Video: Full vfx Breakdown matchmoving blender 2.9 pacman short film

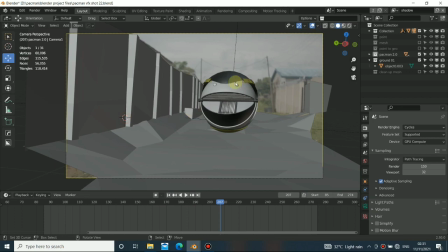0:16 hey guys welcome back to my channel first of all I want to thank you guys for tuning in and I really get a lot of
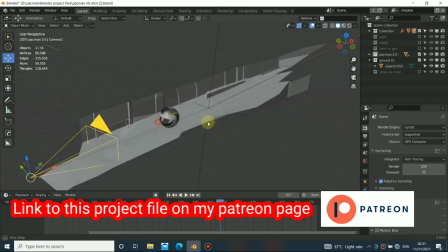0:24 support these days and I appreciate it all of you that subscribe to my channel like comment I really appreciate you guys so the first thing I want to
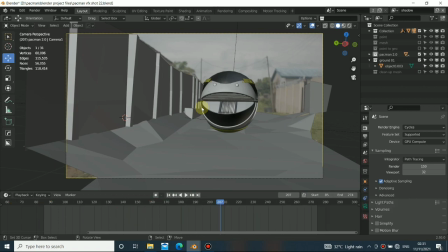0:32 show you about the VFX and this is not a tutorial but a full breakdown and I'll try and explain this as much as possible So for you guys to really really understand the concept of how I create this VFX shot Okay,
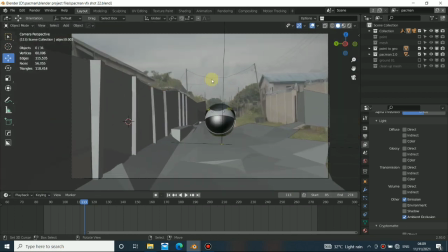0:46 so first thing you have to do when doing VFX is to undistort your footage then redistort it back So the reason why you distort
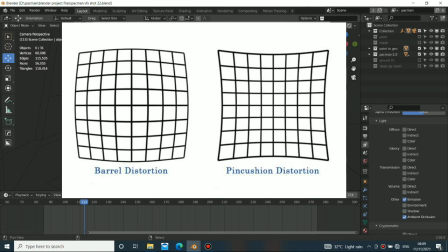0:55 and the reason why we distort footage in VFX is to because most of 3D you see right there This 3D,
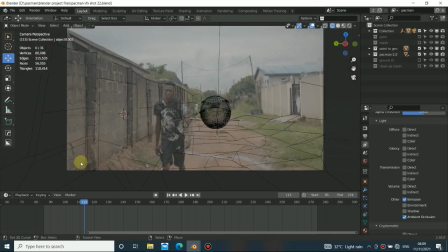1:03 they always have a straight line They don't have any kind of distortion going on on the edges because in real life footage when you record
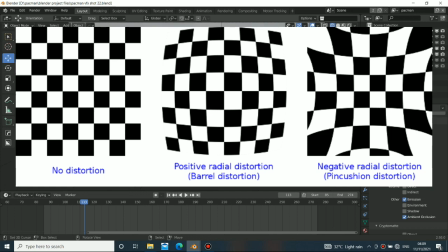1:12 your footage with your camera depending on the camera you are recording with you always have some kind of distortion bending going on on the crop of the footage
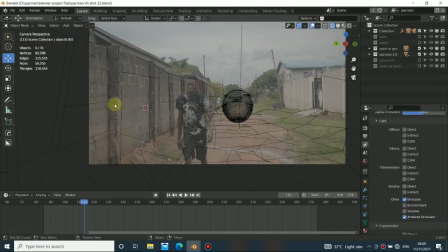1:20 and what you have to do is to undistort it so you can get a better straight of the crop footage you are working with because
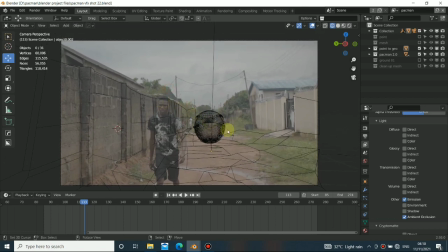1:29 let's say you don't distort your footage and you bring the footage into 3d application track it and you want to create the geometry for it trust me you
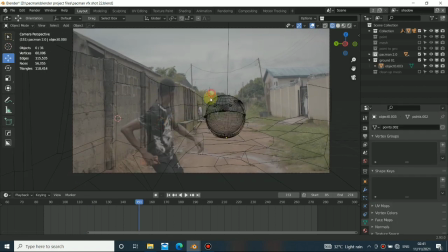1:37 won't have better track and the most important for me as this shot is is to try and recreate this set as much as I can to
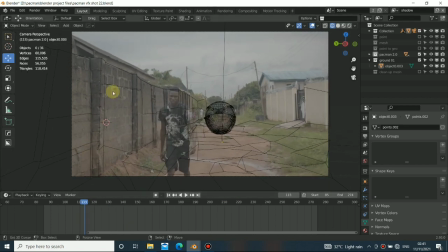1:48 recreate some part of the scene you can see that the way where I think I really need to
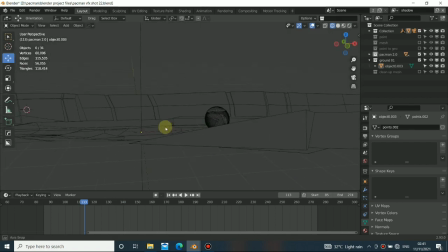1:53 recreate is where this Pac-Man is really visible
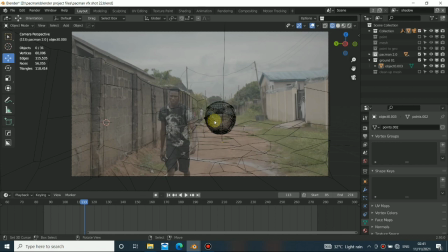1:58 to the camera and very very much important for me because I want to try and recreate this set as much as I can so i can have a nice ambient occlusion and a nice shadow cast around it
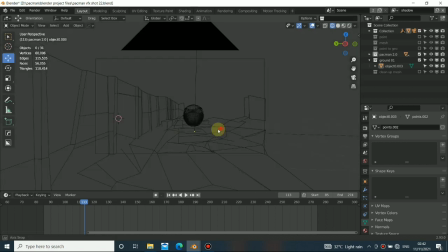2:11 okay let me explain more in the bit when i say for this now i really
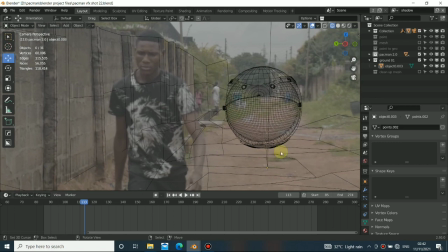2:16 need to block the light that's basically what i do is to block the light that's really why i recreate this geometry okay now let me show you
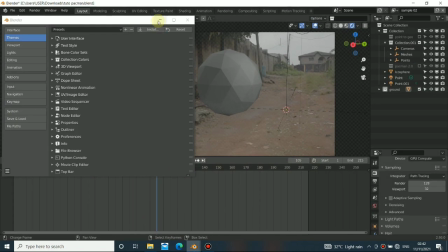2:24 what i mean by blocking light let me show you this scene that i prepared for you guys okay now this is a tool scene you can
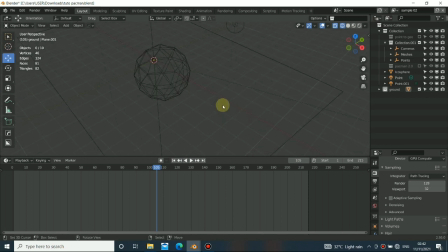2:32 see let me first of all to explain this for you this is a normal scene regular scene you can see has a lamp and a sphere in the middle so for this you can see there are two lamps here two point lamp
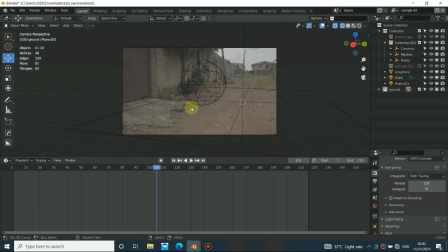2:46 and a plane so basically most of i can see most of the tutorial out there they just do tracking put plane on the ground then
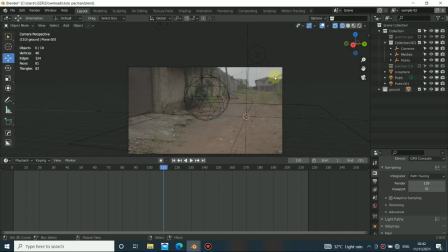2:56 track so and just do the composite like this because
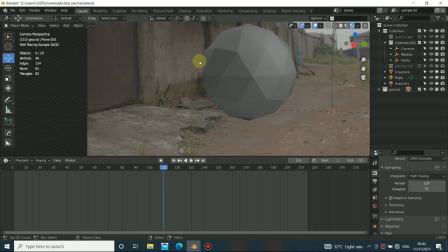3:00 if you really do it like this you won't have the proper shadow cast and the ambient occlusion so let me just show you the second one this is the
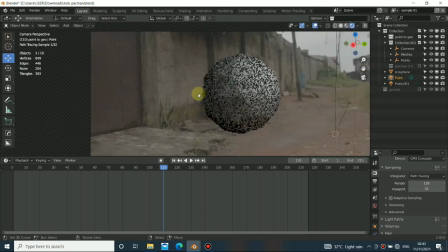3:10 second one you can see how the second one is so what happened is this when you see this back here you see that there's shade around
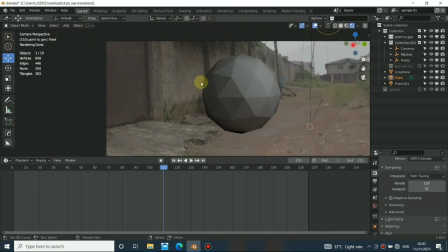3:18 it and this is a wall and there's no way you can look through at the back of the wall like so like this there's only be a shade you can see the light doesn't cast around it like this one a perfect cast of the light you
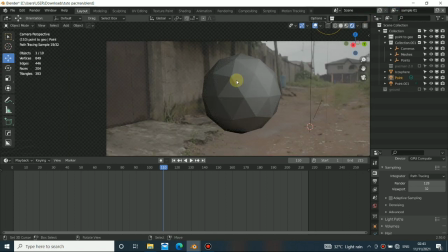3:34 can't see something like this in real life and this is what you will see in real life it's very very much close to the real life not perfect but very very much close so
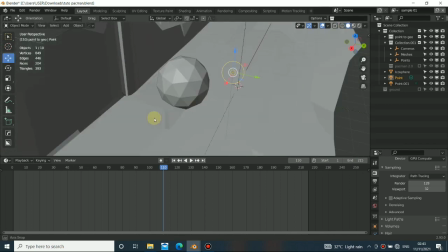3:42 what i did is to recreate the geometry for this you can see this is the geometry that i recreate for this and you can
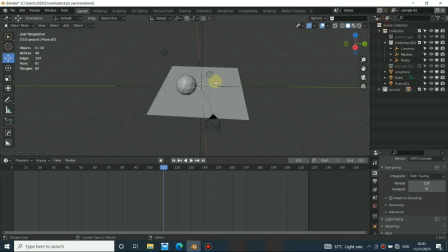3:49 see one lamp is up here and one lamp is down here so for this also i recreate geometry you can see how you do the ground because this light does not have any geometry to block it that is why it's casting directly to
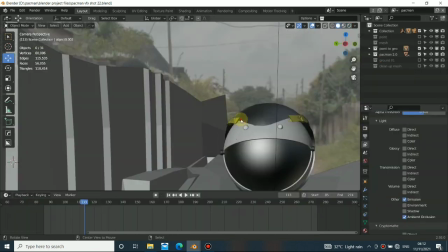4:02 this you can see on this object and again so one doing vfx you don't want to always just render everything
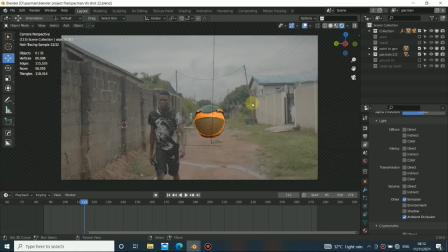4:11 in a single scene you can see that what i did here was to separate this layer we can